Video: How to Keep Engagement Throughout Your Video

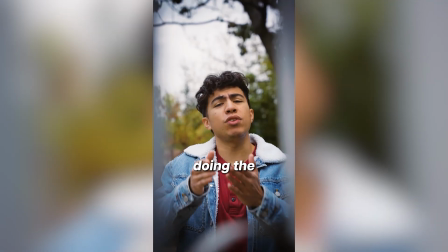Did you know that if you move from one shot, then cut to another angle of you doing the same thing, the video looks so smooth you can't stop watching?
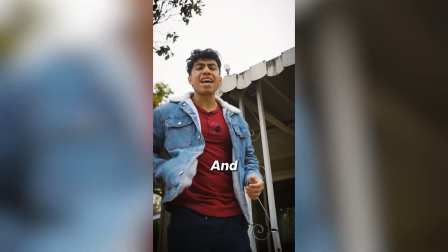So if you turn your head, move the camera to another angle. And if you want to grab something, cut while you're doing it.
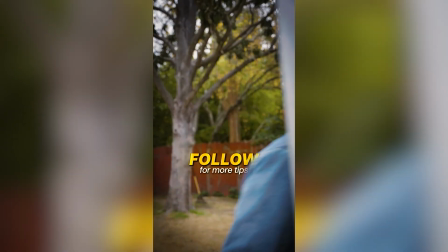It's super smooth, easy to edit, and gets views.
All right, now it's time to apply this for ourselves.
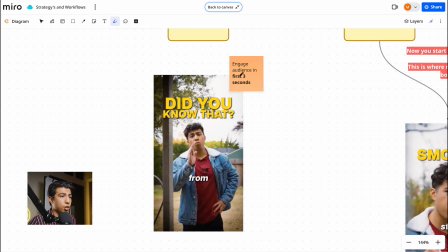What we first saw was that I started off with the hook. So that was the first 1 to 3 seconds of the video.
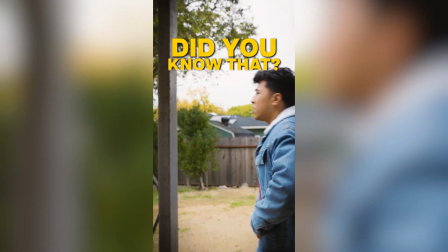I engaged people right off the bat by walking into frame and looking at the camera, talking.
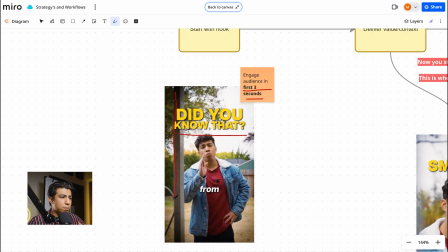I had the big bold text right there, and I had some added depth by including that rail right in front of the camera, just to add in some more layers to the video. Once I finished the hook,
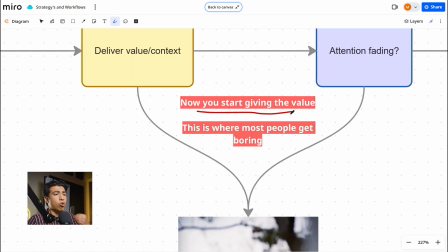then I start delivering the value. This is where you start giving the actual core value and information that people are going to be taking away from the video. But this is also where people start getting bored.
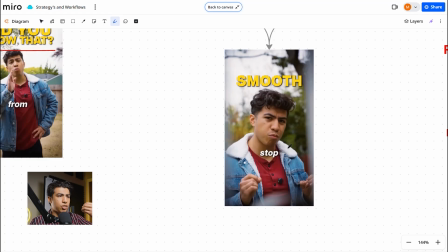As you can see here, I start talking, I go over what the video is actually about, people are engaged, but then attention begins to fade.
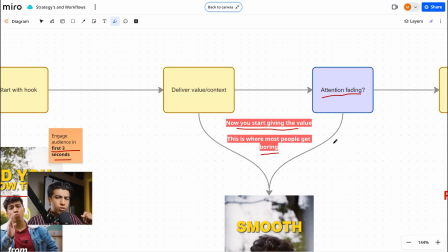A good way to think about it, for short form content, you want to add another pattern interrupt every 3 to 5 seconds after the previous one.
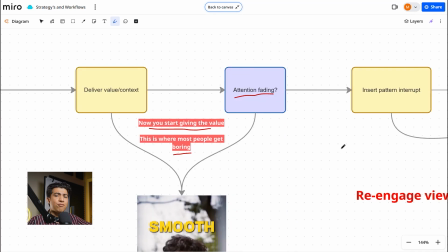This is what's going to constantly keep people re-engaged, especially for short form content. You already know people have the attention span of a goldfish these days, so you really want to make sure that you keep re-engaging your audience again and again every 3 to 5 seconds.
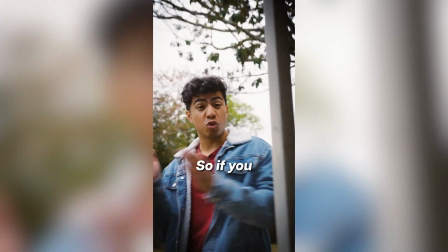Moving forward, we insert the pattern interrupt. The way I did this one was I turned my head and cut to another shot of me at a different angle.
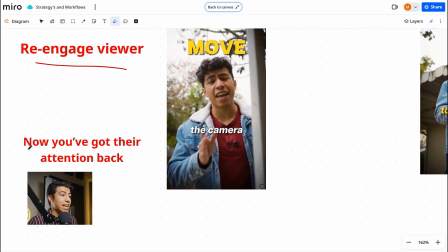This re-engaged the viewer, and now I got their attention back.
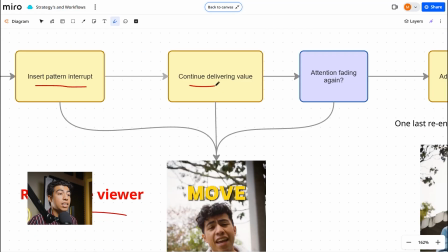So we include the pattern interrupt, then we continue delivering the value, but if you remember,
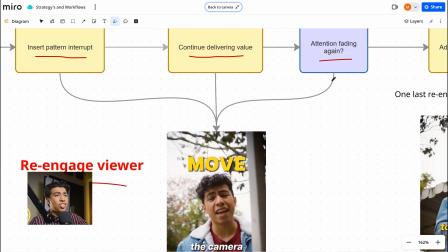you have to re-engage them again because the attention starts to fade after that 3 to 5 second mark. So I have to do something again to re-engage my viewer.
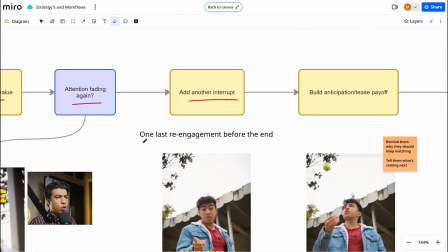So I added another pattern interrupt, and since this was a bit of a short video, I just added one last re-engagement before the end.
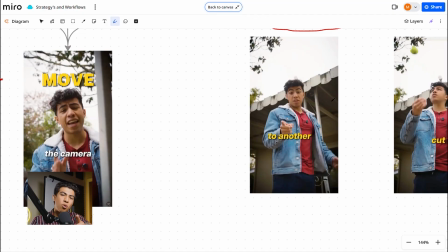What I did here was I turned the other way and looked down. It's a new angle that the audience hasn't seen yet from me, and that re-engaged them again.
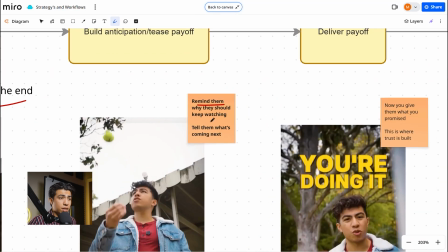You want to remind them why they should keep watching. Like I've said repeatedly, this tells them what is coming up next.
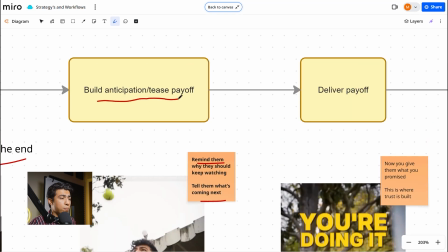And you do that by building anticipation and teasing a payoff.
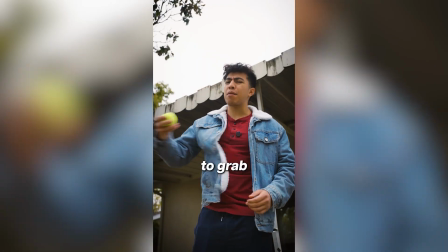The way that I did this, I tossed the tennis ball up in the air, and then in the final shot, I caught the tennis ball.
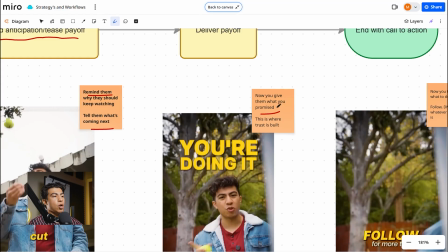It's a different angle once again. It's giving them what you promised in the video. So like I said, I tossed the tennis ball up in the air.
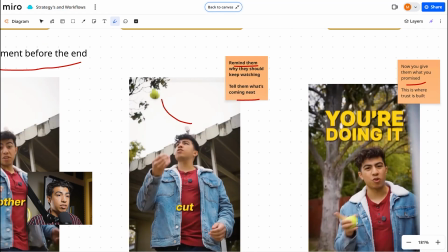They were expecting me to catch it, and this is where the trust was built.
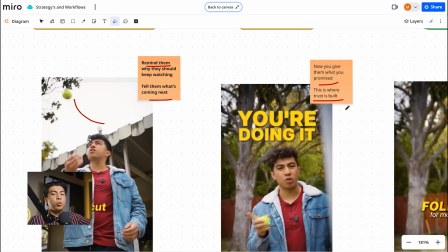Not by me just catching a tennis ball, but by including these pattern interrupts constantly to re-engage the viewer.
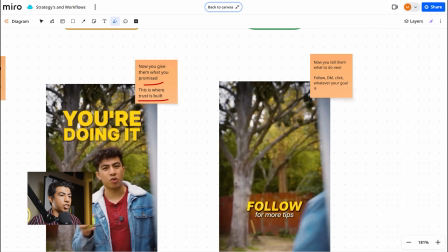This delivers a payoff, and then we end with a call to action. It's as simple as me just walking off, and it says follow for more tips.
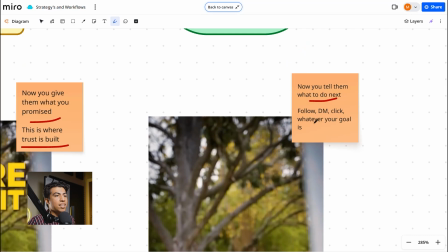You tell them what to do next, and that doesn't have to just be from follow for more tips. It can be to DM a word or click the link above, whatever your goal is for your content.
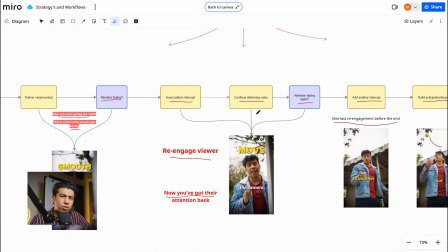So that covers pattern interrupts here. I hope you have a much better understanding of how to actually apply this to yourself. But I would say if you still have confusion about how to actually use pattern interrupts, or if you want to know some other tricks and methods on how to re-engage your viewers again for your specific content,
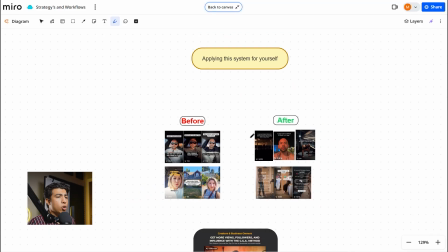then I suggest that you click the link below to apply working with me.
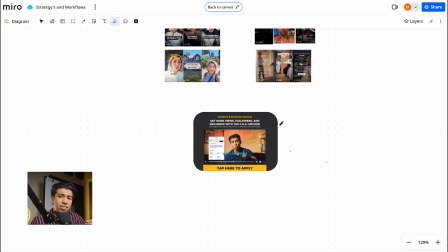You'll just fill out a quick form, and then we will have a strategy call going over your content, your goals, and see how we can help your business scale with social media.
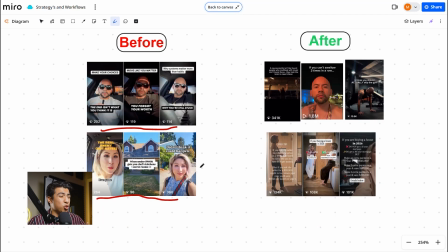My previous clients have started off below 500 views. They weren't sure how to create content and how to actually use social media to their benefit.
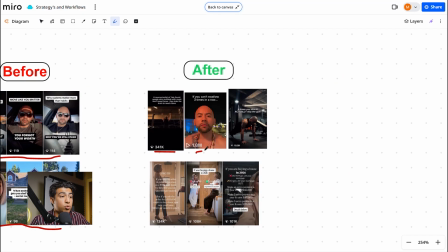Then after working with me, they were able to skyrocket their views, getting millions of people watching and engaging with their content,
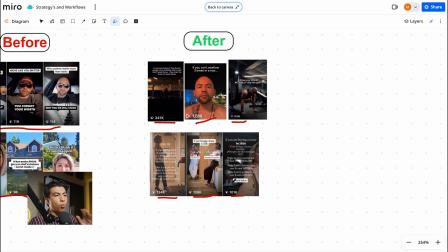which gave them a much larger reach and awareness for their brand and their business. So if you're interested in working with me, then click the link below, schedule a one-on-one session with me, and let's strategize your content together.